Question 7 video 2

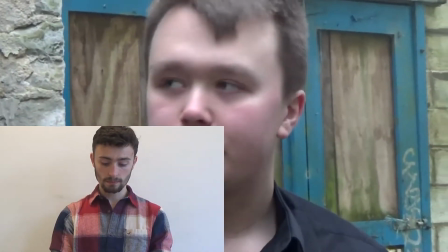For example, I learned that music that builds up over time creates a tense atmosphere,
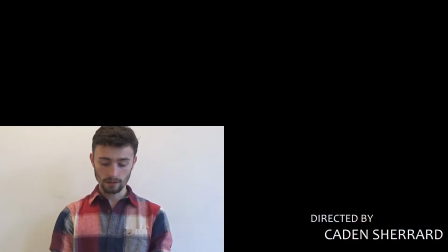and that titles for a thriller film are simple and are positioned around the edge of the frame, away from the centre,
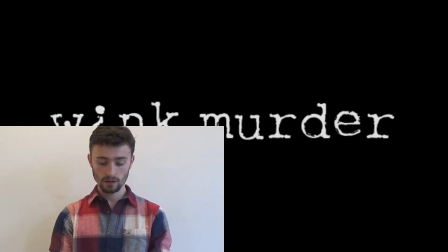apart from the main title, which is placed directly in the centre. Finally, I used audience research via a self-made online questionnaire in which I shared on social media sites such as Facebook and Instagram.
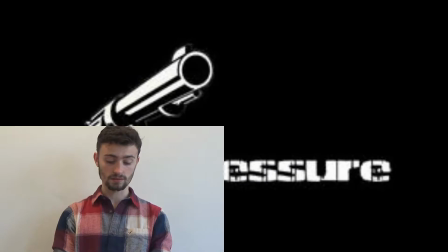Therefore, I tried to make characters the most relatable part of my opening sequence.
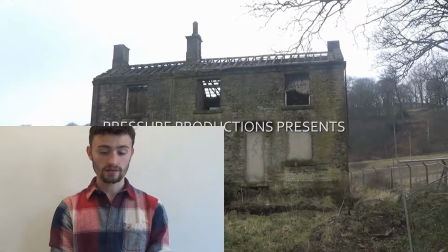I used all of the camera angles I learned in my preliminary tasks in my final sequence, as well as things like the 180-degree rule.
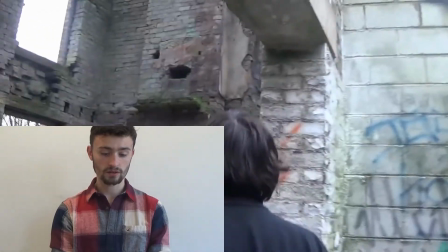For example, I learned how to use match on action, which I demonstrated at the very start of my sequence,
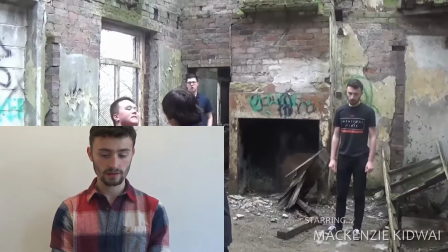when one of the characters first walked into the abandoned house, which is shown from 2 different perspectives.
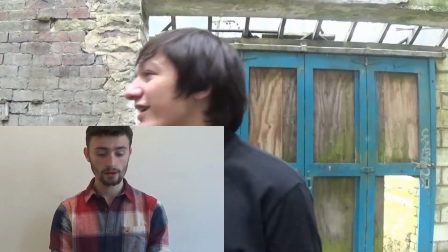This was an editing technique I wasn't aware of before the preliminary task. I also learned to use a mid-shot when focusing on the characters rather than the location.
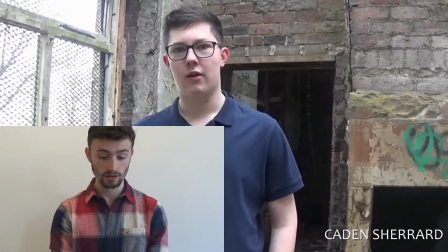I use this in my opening sequence so that the audience can focus on the character's dialogue more than anything else. I also use audio correctly and experimentally.
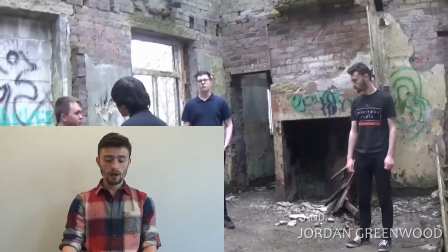For example, I had to turn up the audio in certain clips as they were shot on a quieter microphone. I also overlapped two of the clips' audio so it appears two characters are talking over one another,
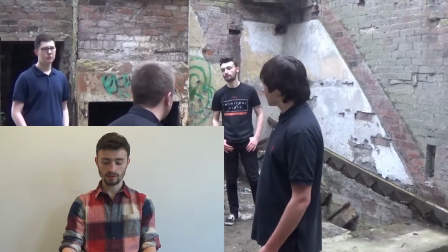which ultimately created a sense of realism, as in reality people do have the tendency to talk over each other.
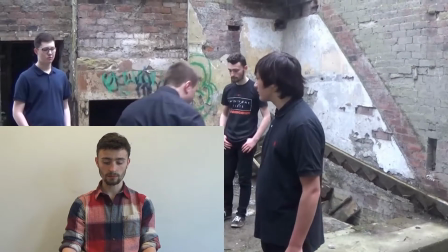I also use an MP3 music file to overlap some clips to set a certain mood of suspense for the audience to feel.
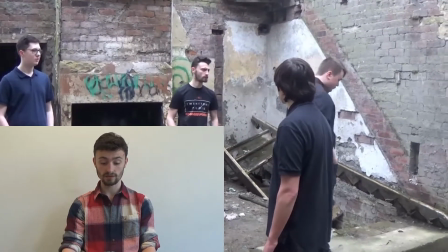This was also achieved by using the same technique with silence. I have also become more skilled at editing.
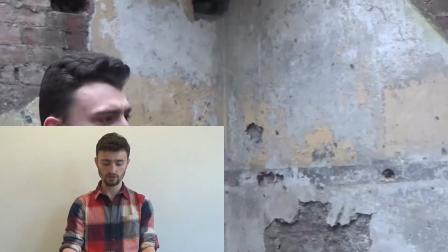For example, the match on action featured in my final opening sequence runs a much smoother transition than that of my preliminary task.
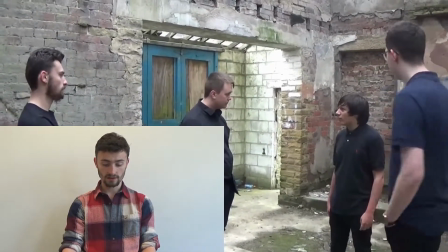To further demonstrate my improvement of editing skills, my use of framing has also improved.
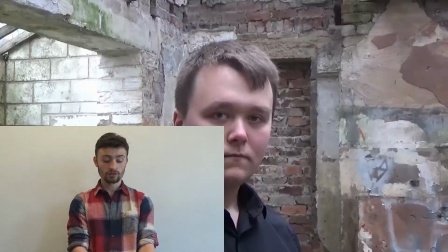However, the lack of framing shows us off-center, which looks unprofessional.
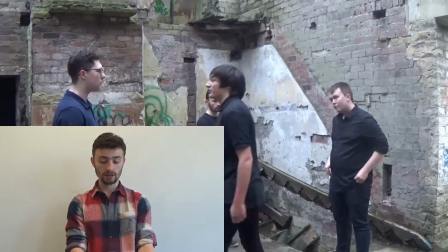This is unlike my final sequence, as I have considered framing carefully by positioning the actor/actors in the centre of the frame,
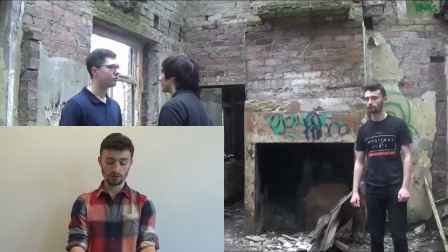or in some cases in wide shots, all on the frame, so all the actors are visible at one time.
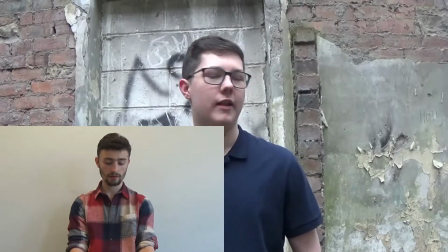My use of mise-en-scene has also improved by considering the costumes and the characters and what they would be wearing, as well as consideration to props.
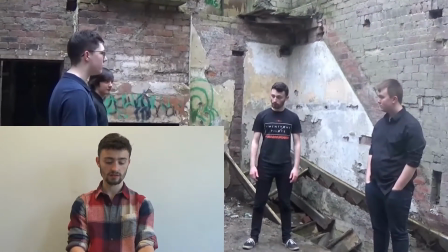For example, I use costumes that are stereotypical to teenagers, like expensive clothing brands such as Superdry and Vans.
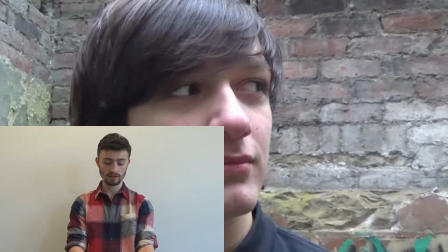I also use the prop of a cracked iPhone 6 to represent teenagers have expensive phones, but yet are irresponsible.
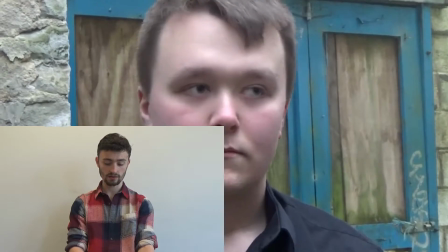I also learned how to manage my time using the shooting schedule, which also led me to better organise the people involved,
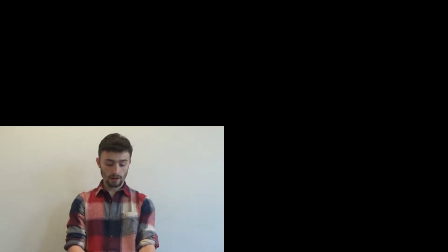as I knew what they would be wearing and which actors are needed for which shot.
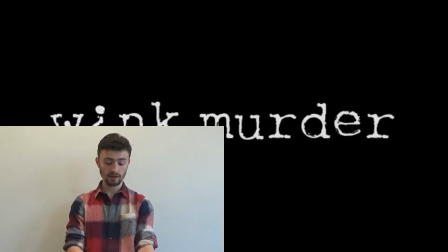My hardware skills have improved as I have learned better how to use the camera, as I know the positioning of the camera is important to avoid the clips being overexposed. I also now know how to better display my titles more appropriately.
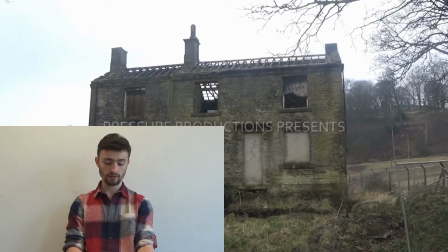For example, I now know that all my titles appear for 3 seconds at the side of the frame, unless it's the film title, which in this case is placed in the centre of the frame.